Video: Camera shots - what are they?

And finally, one of the most important reasons why you should always shoot a master is because it gives your editor a safety shot. So if anything happens that's maybe wrong in the close-up or the medium shot, you can always refer back to the master and kind of resets the whole scene before you want to go back into that medium or that close-up or that over-the-shoulder shot. So that's why the master is very important, especially for an editor. So just keep that in mind when you're working on productions, when you're making your next short film or you're working on a TV commercial, whatever it might be.
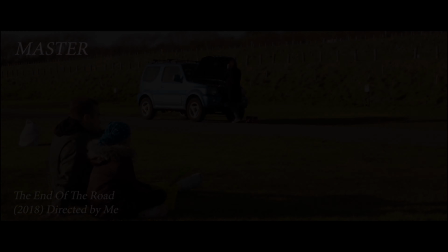A master is always important for anything that you do.
You're fighting about me, aren't you?
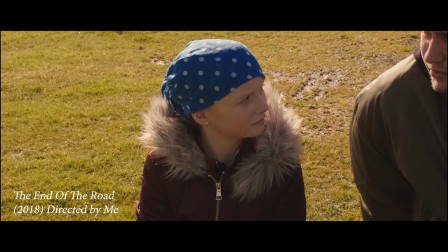Of course not. Why would we be fighting about you?
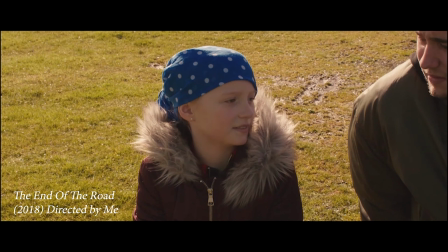Because I wanted to come and see the sea, and you've just been fighting the whole time.
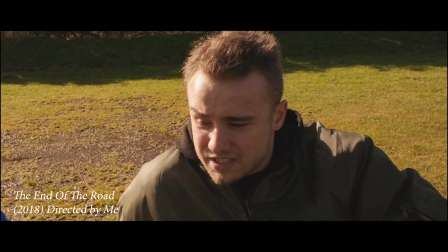It's just we want everything to be perfect for you. But ruining it by fighting.
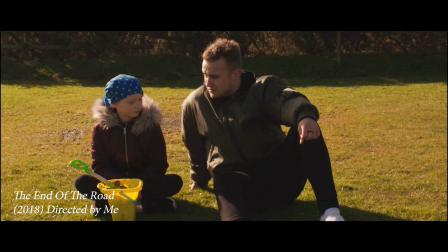We don't mean to. Just we don't want you to never see the sea.
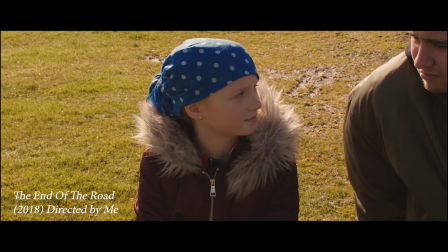But it doesn't matter if we don't see the sea. It doesn't? No. I just wanted us all to go out together.
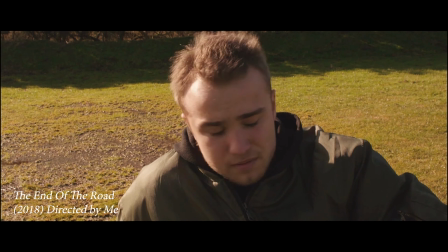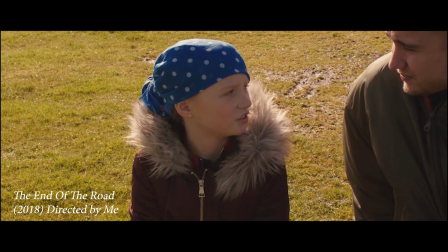The reason we're always fighting is because we love you so much. That's stupid. Yeah, it really is, isn't it?
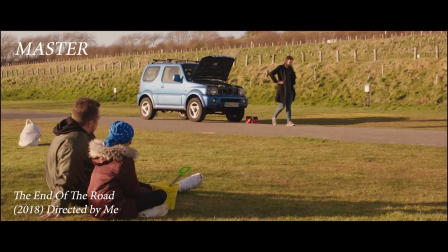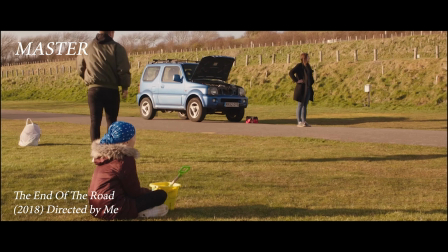So next on the list is we have the wide shot, and the wide shot is typically used to put the subjects, the characters or the actors away from the camera to showcase how big they are within their environment. Now, difference between the establishing shot and the wide shot is where the establishing shot focuses on the location, the wide shot primarily focuses on the subjects within that location. So the difference is the place opposed to the things happening or the characters or the subjects within that place. Now, a wide shot can also be used to emphasize that someone is alone, lost, confused, or wandering. And when I say alone, I don't mean one person. It could be like a group of people just alone in this big, wide open space. And the wide is also really good to be used when you're trying to showcase the depth of that location.
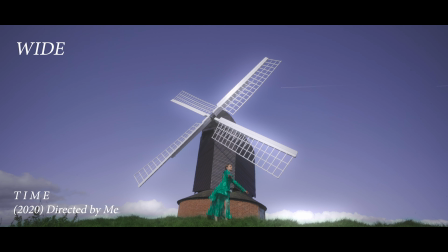Now, the first three shots, being the establishing shot, the master shot, and the wide shot, focuses mainly on like the location and the characters within that location, showcasing the environment, the size, and the depth. The next shots that I'm going to be talking about focuses primarily on the subject or the actor that you are putting in front of your camera. So the first one up is the medium shot. Now, the medium shot is probably the most used shot throughout whatever production you're seeing on TV, in the cinema, wherever it might be. The medium shot is the most popularly used shot everywhere.
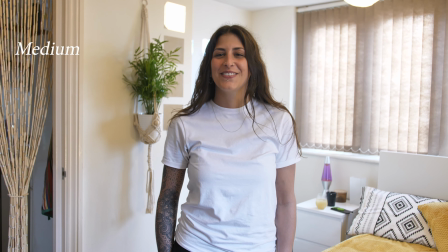Now, what a medium shot does, it gives the audience a sense of neutrality because it's kind of how we as real people interact with one another. It's typically shot from the waist up, giving a little bit of headroom because it's how we perceive one another when we're having conversations. That kind of translates to what the cinema or the camera world knows as a medium shot. And like I said, it's the most popular shot in whatever medium you're watching things in. So wherever you go, you will see a medium shot being used literally everywhere. You can't get away with making a production without having a medium shot in. And if you can, props to you, but the chances that it's very good might be quite low. So I suggest you having medium shots in your framings as much as you can, or maybe not as much as you can, but definitely have it in there because it really helps to give the audience a sense of